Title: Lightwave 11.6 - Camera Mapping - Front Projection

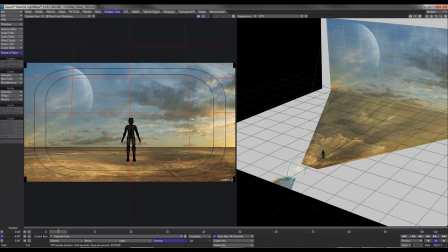500s
Alright, that's about right. Anyway, you get the idea.
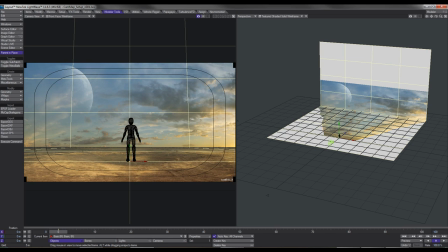503s
Okay, so now as far as the geometry goes, well, our image fits in it perfectly.
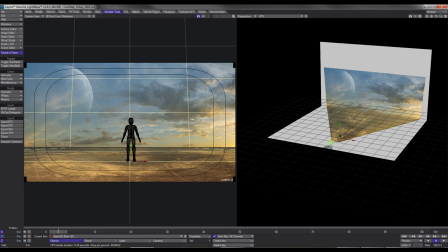511s
We don't need to size it up or anything like that. But here's the thing. When we create our secondary camera and do our camera move, whatever's closest to the camera will appear to have a lot of movement. When we move the camera, we don't really want to move
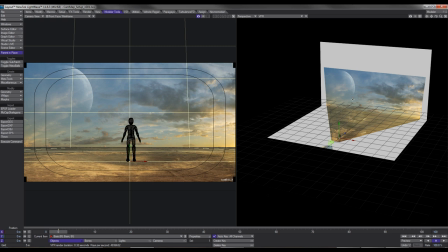530s
that we don't want the sky to move too much, because the less it moves gives more of an appearance of having distance.
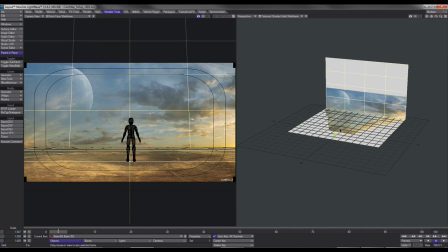538s
We can just grab our ground plane and just stretch it.
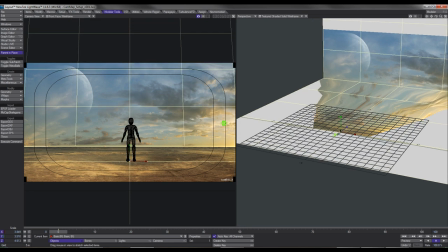544s
We can stretch it back.
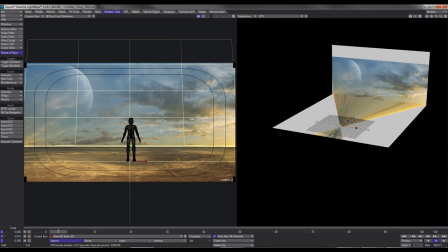548s
Okay, now it looks like it's gone all weird, but it hasn't. We can just resize it again. We can just keep stretching, resizing.
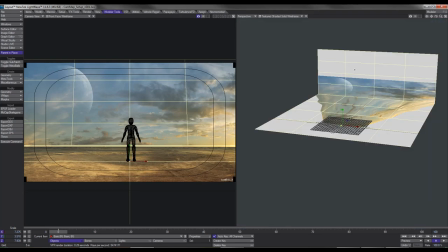559s
And what I'm doing here is distancing that back plane from the camera, so that when we do the camera move, the back plane is not going to move so much. Okay, so we've got our projection cameras all set up. So let's go ahead now and create our render camera.
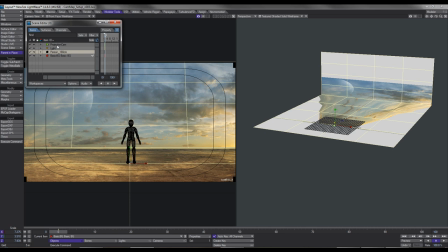578s
And that's pretty simple. Basically, all we do is we select our camera and we clone it.
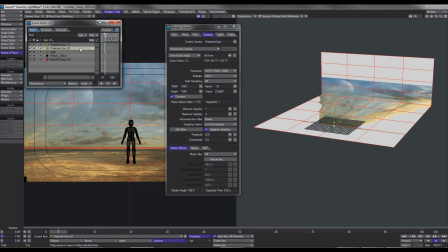586s
Okay. Now, the first thing I want to do is, I've got the second one selected, I want to change that to render cam. Okay, And then what I'm going to do, well, make sure that takes, I'm going to select our projection cam and I'm just going to lock that off.
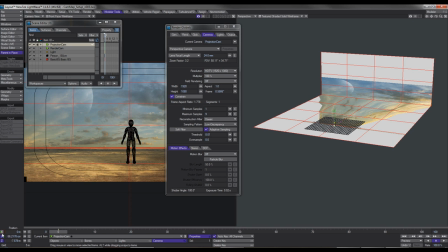604s
You can go one step further and just turn off all the rotation and position so that we don't mess with it. We've got it set up and we're going to leave it alone. Okay, so let's now work on our render cam.
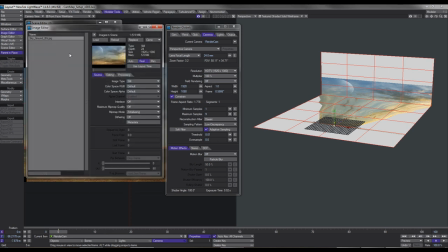618s
Okay, so now with our image, it's 1920 by 1080, okay? Well, now let's just say you're using a 4K or even a 10K image. You obviously don't want to render out in 10K, and that's not a problem. What we can do is we just, with our render camera,
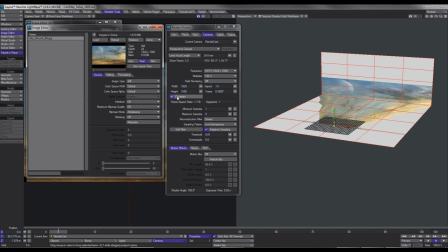634s
you want to constrain the proportions so that the image that you render out is not all stretched and looking all weird. Now, if it's not, if it doesn't fit your regular resolution, well, you can crop it in post. Keep constrained proportions on, and you can just change
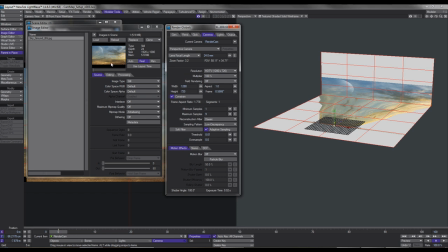655s
the resolution in this case. So our image and our projection camera is set at 1920 by 1080, but our render cam is set at 720.
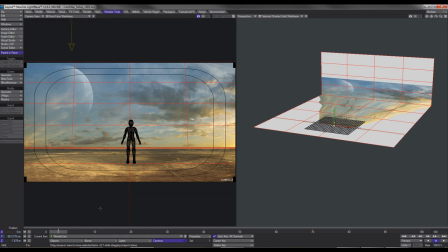664s
And we can close all this off. Now that we've got our render camera set up, let's take a look at what that's all about.
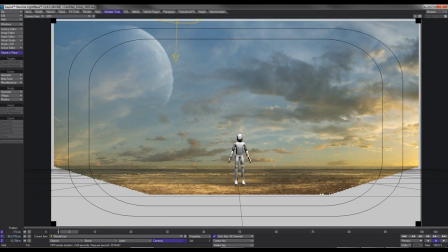673s
Grab our camera, our position, and let's just move around. So now if I move back, you can clearly see our limitations.
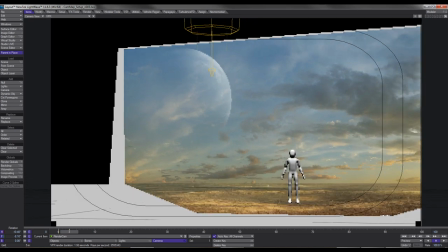681s
Basically what we want to do is we want to set up our camera to be within our image here.
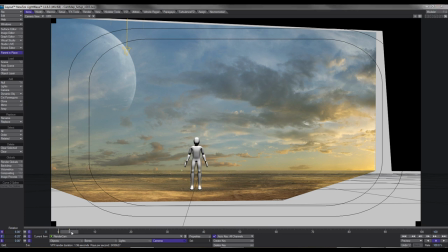687s
So I'm just going to delete that key that I created,
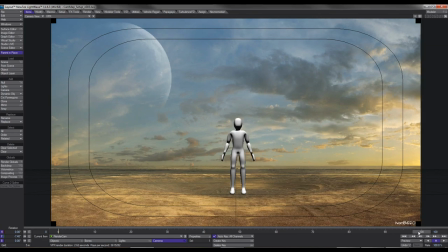690s
and we can simply move down the timeline, grab our camera, and we can just move in. And as you can see, as I'm moving in, the ground looks like it's stuck to the geometry and the camera looks as though it's moving through the scene.
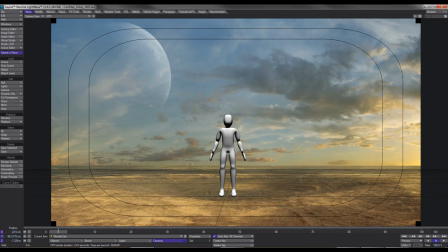707s
Now there's one other thing that you can do, allows us to move around just a little bit more within the scene.
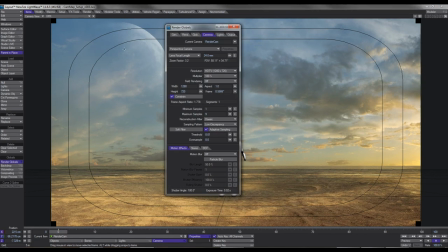714s
And the way we do that is we bring up our camera properties. What we can do is we can mess around with our focal length.
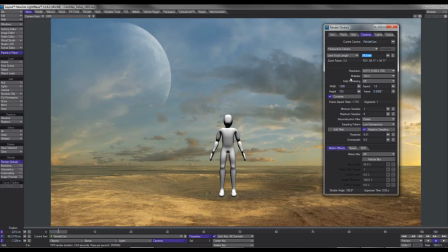720s
Okay, now if we go to say, let's say 35mm,
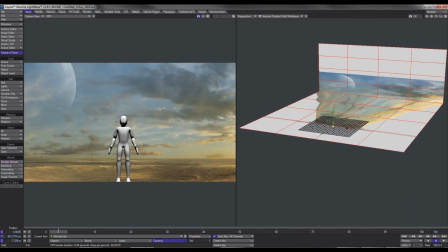726s
you'll notice now that the camera hasn't moved.
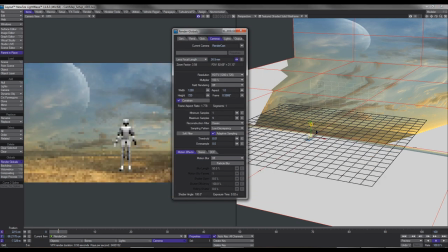730s
What's actually happening is our focal length is moving, giving us the appearance of moving in closer without actually moving the camera.